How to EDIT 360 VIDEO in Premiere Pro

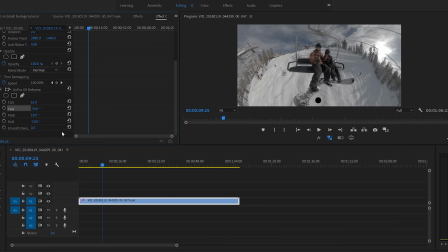So that's pretty much the basics of editing and framing your shots. We literally do everything with this GoPro VR reframe. But now let's talk about probably the coolest aspect of 360 video and that's being able to turn the camera in all sorts of different directions to show your audience tons of different views.
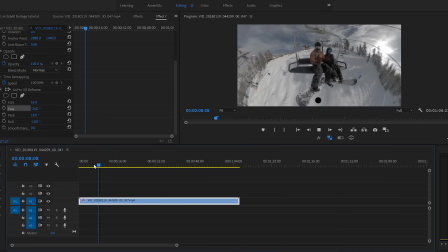So let's say I want the camera to start here on me and my girlfriend on the chairlift, but then I want it to actually turn around in real time and show the video of the lake. Now, the way that we're gonna do that is by utilizing keyframes for this GoPro VR reframe now if you don't know what keyframes are basically they
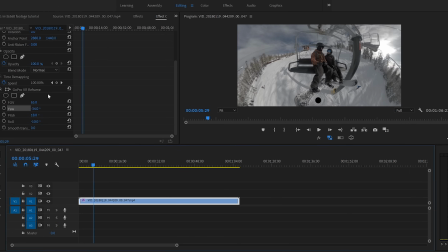allow you to make a change over time you set a keyframe then you go over an extended period of time and you set another keyframe so that'll make a little bit more sense here in just a second but basically what we want to do is we want to pick our starting position for our shot so for me this is going to be my starting position right here I think the framing looks great and what I'm going to do is
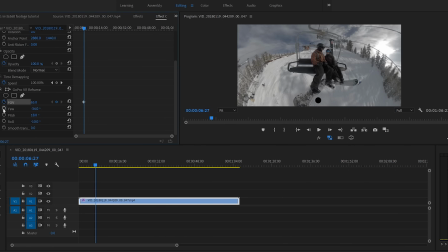I'm going to click this stopwatch on all of my parameters. So my field of view, my yaw, my pitch, and my roll. And now what I'm going to do is actually play through my clip and decide where I want it to start moving the camera. So let's go ahead and say we want it to start moving right here.
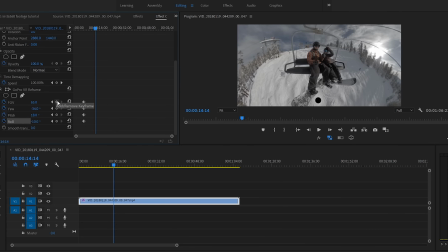I'm going to pause my clip and then I'm going to create a couple more keyframes without changing any of these parameters. So I'm just going to click the diamonds here next to my parameters and now I have another keyframe. So basically what this is saying is that from these keyframes on the left to these keyframes on the right nothing in my parameters is going to
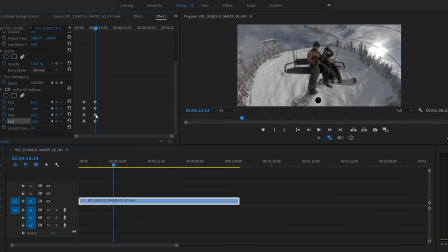change and then once it gets to these keyframes on the right that's when I want them to start changing so how do we make them change easy we just play through our clip a little bit more and we decide when do we want our transition to end so let's say I want it to end here boom
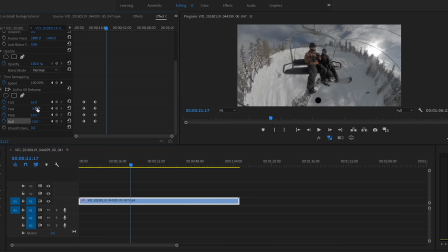I'm going to pause and now I'm going to change my parameters and Premiere Pro is going to automatically add keyframes for me so
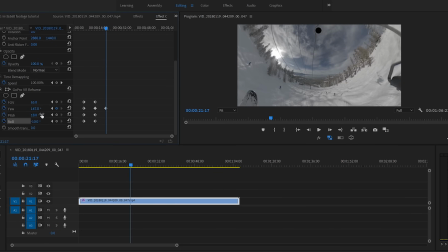super easy I'm just going to turn this around. I'm going to point it at the lake here. I might look down just a tiny bit so that the view looks a little better. And I might even zoom in a little bit just so that you guys get a better view of what everything looks like. Now again, make sure everything looks straight.
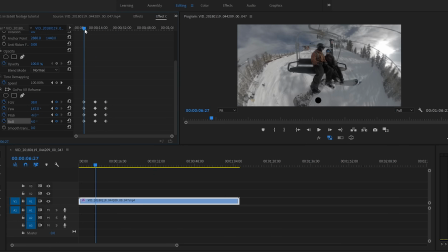Make sure you have a good angle. And we'll go something like that just for the sake of the tutorial. So now you'll see if I start over, we have my original keyframes where the camera doesn't change. It's going to play along. Everything looks super cool. And I've got a nice shot of me and my girlfriend on the chair.
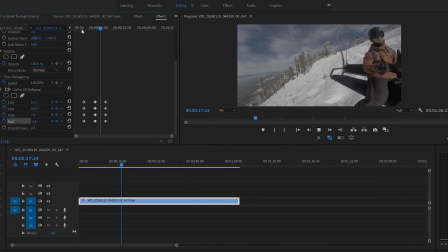And as soon as we hit our second keyframes, the camera will start to turn around and it's going to reveal this amazing view for
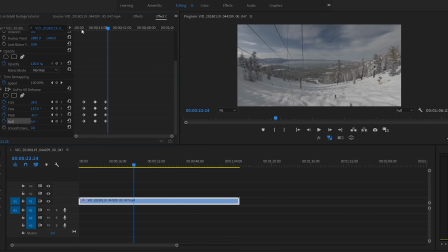my audience so pretty cool you can pretty much point the camera in any direction you want and what's really nice is you pretty much are never going to miss the shot if you're snowboarding and your buddies to your left and your other buddies to your right you can pretty much film both of them at the same
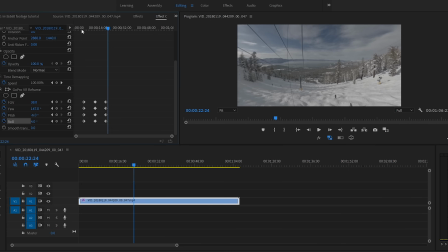time so that's pretty much the basics of editing 360 video and kind of changing the camera angle and using keyframes and all of that now a couple more things that I like to do is I like to highlight all of my keyframes, right click and select this auto Bezier.
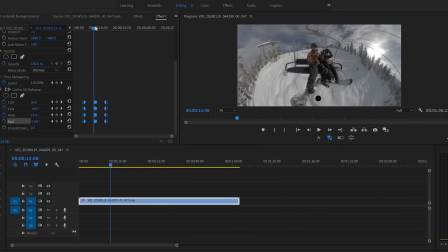That's just going to make the transition a little bit smoother, but that's pretty much the basics of editing.
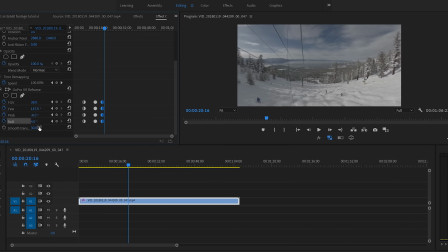The last thing I might do is add a little bit of a smooth transition here to about 30, which again, just kind of smooths it out a little bit more. So then once you've got this shot all dialed, of course, you would move on to your next shot, add that GoPro VR reframe and start the whole process all over.
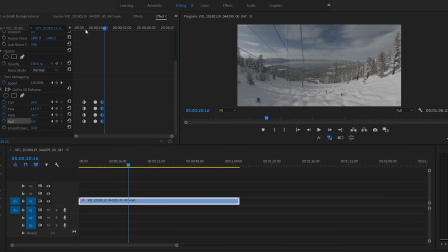Now, keep in mind, you don't have to use keyframes for every single shot. If you want it to just be a static shot, you basically just set your parameters and leave it.
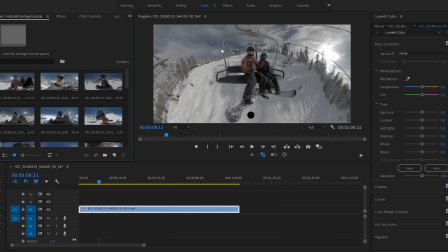You don't have to set any transition keyframes or anything like that. Now, the last thing that I wanted to talk about really quick is color. Now, the Insta360 does have a log profile, which is what I'm shooting in right here. And fortunately, it seems to match the GoPro flat color profile pretty well.
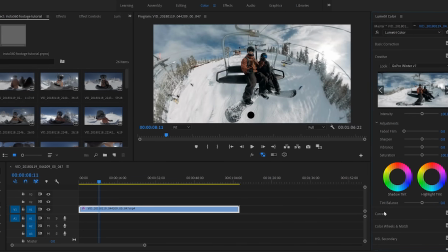If I actually use my GoPro LUTs, you'll see I apply the LUT and it looks pretty awesome.
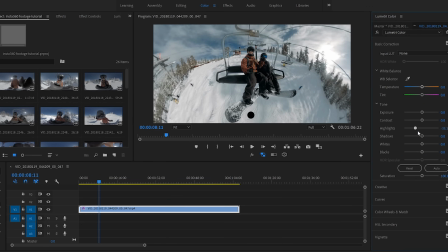Then we can just color correct like we always do, kind of bring our highlights down, maybe add a little more contrast. We're going to need to add a lot of saturation because it is a pretty flat profile and something like that is looking pretty good. I like my clips nice and bright. I always add some curves. We'll come down. We'll come up like this and maybe add a little bit of that action.
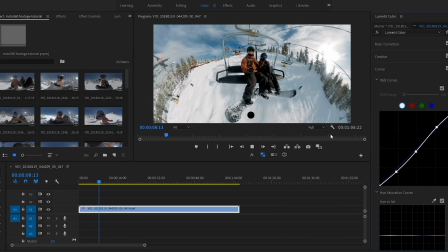And for the sake of the tutorial, we'll go ahead and say that looks good. So if we play it through, we've got some nice colors. We're going to have a nice transition and we have a solid 360 clip. And then you just export it like you always do and your video will be ready to go.